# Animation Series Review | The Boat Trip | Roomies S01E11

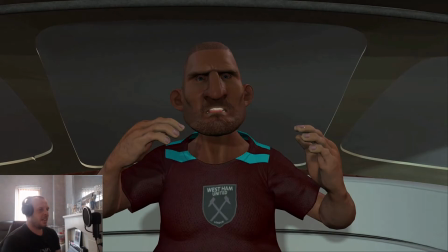(17:04)
so I've spoke about this before what I wanted to do with the show is when I first created it I was into the modern family series and what I really liked about that was the individual interview parts and I have implemented that into the show since day one and for this episode that
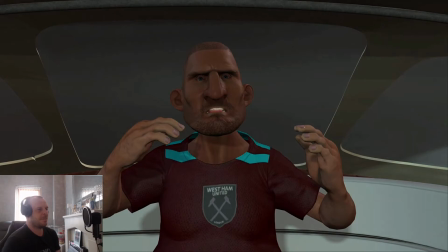(17:20)
you had the interview with Nick and Mr. Daz before they got on the boat but I wanted to it wasn't the initial idea that after they got stuck and stranded that I got the idea in my head that right so the way to do it is Mr. Daz needs to have an interview
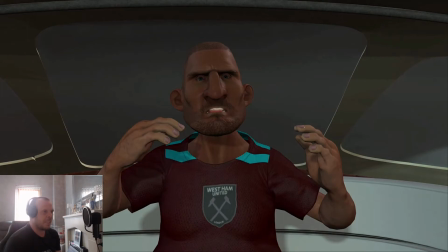(17:40)
on this boat because for whatever he says Nick is going to rear him regardless because the only way Nick would near him is Mr. Daz was to throw him overboard but so I wanted to get the interview and because I thought that it it would be a funny way that like for for the way nick reacts to what mr daz is saying and then the way mr daz responds to it
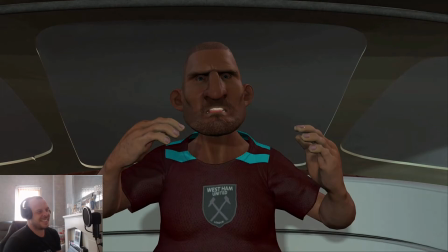(17:59)
so yeah that that's where the idea of putting the interviewing for this came in
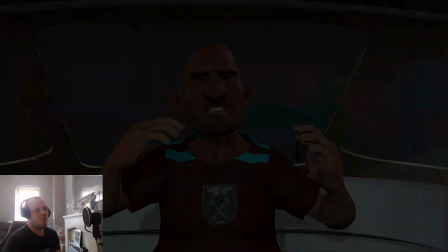(18:08)
just one more thing though that like i said it is the case that i will write an episode and like i usually write an episode for around about eight minutes long but what tends to happen is that as i'm creating it i'll come up with different ideas that i want to put in
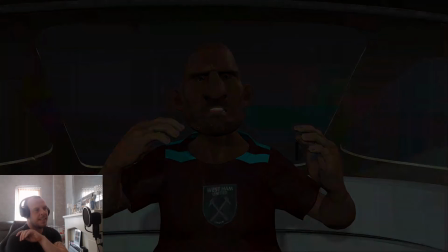(18:22)
and it's rare but there's sometimes things that I'll create a scene and I don't like it in the slightest so I'll take it out and then I have to think of something else to replace it but for this I think this episode is like eight minutes long that I already had it pretty
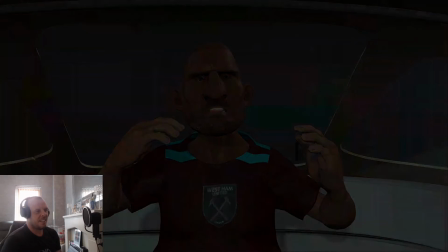(18:38)
well kitted out before I created it and it was only this scene that I got I got up to this scene and thought yeah this is what I need to add in so I quickly wrote it down went upstairs recorded it come down and done this scene but that's why this one is
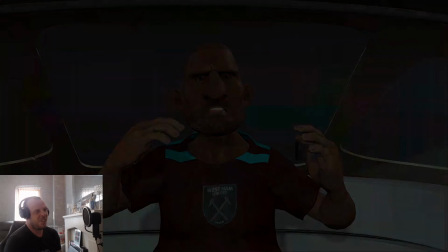(18:53)
not as long because i already had it all panned out before i started creating it and yeah so
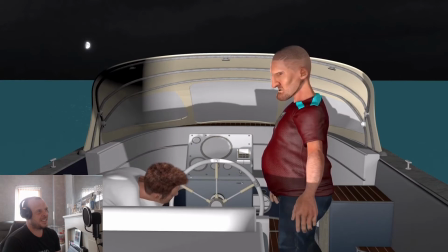(19:03) oh i'm so bored nick what are we gonna do we haven't seen another boat for hours well i'm trying to fix the ignition
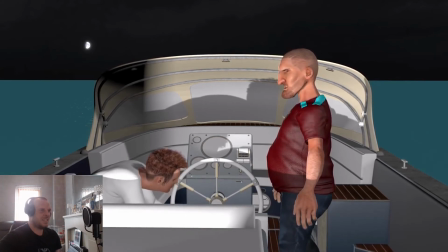(19:11) so we can get moving you've been staring at that thing for hours why don't you just admit that you don't know what you're doing as i said before with the
scene that with nick having the interview and you had the trees and everything and all the trees and that moving this is such a basic scene that like
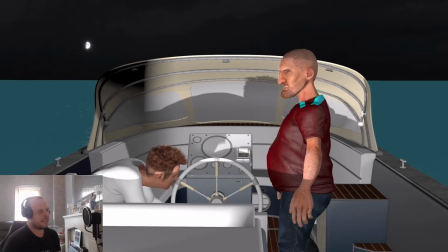(19:27)
if if you break down everything that's in this scene take away like the two characters but like the boat is just one prop and then you've got the water which is just one prop and then you've got the the background which is an image and the moon in the background is
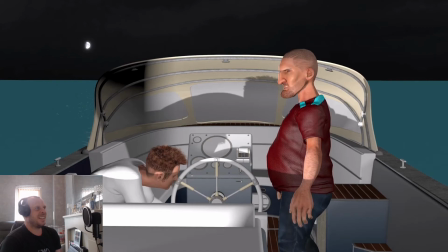(19:45)
just a PNG file and I don't know it's just something about like as you watch this scene that you have to put the effect in obviously for the water so you've got the sound of that water in the background but as you're watching it like you can see the water rippling and even down to like getting the
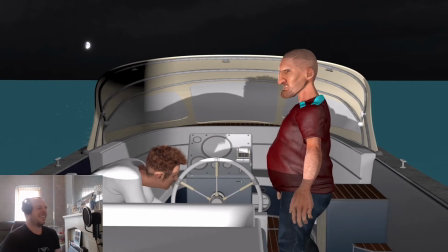(20:03)
the moonlight to like shine off of the water I don't know it's just something about these these scenes that are so satisfying to watch because like I said that like when you've got a static apartment you don't get nothing and I think that's where I
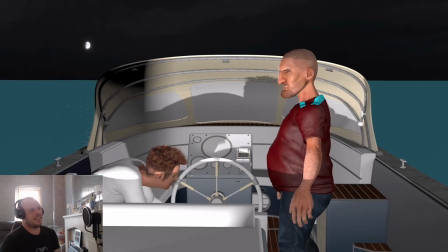(20:19)
need to do it like for example if if it's an interview with Nick at the apartment and he's got the window behind him I think I need to start putting more things there it could be anything like could be birds flying across or whatever but just something there that it's it's a different movement other than just the character
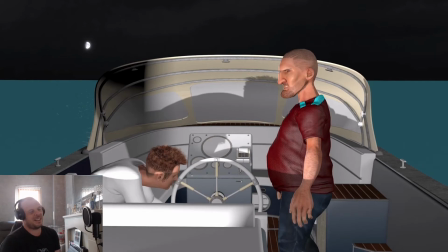(20:35)
moving and things like that but yeah i do really like these scenes for that reason concentrate move out the way let me take a
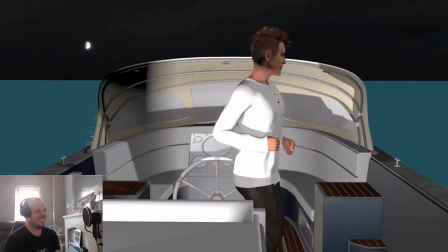(20:44)
look mr daz don't touch nothing it's very delicate right
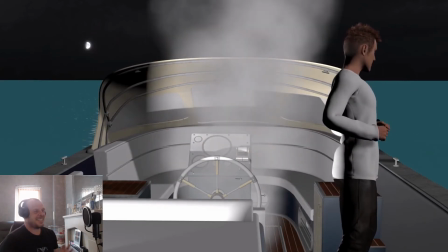(20:51)
so for this that this is where like i've always said that mr daz reminds me of my own dad and this is what my dad would do that if something breaks if something needs fixing my dad has the mentality that he can fix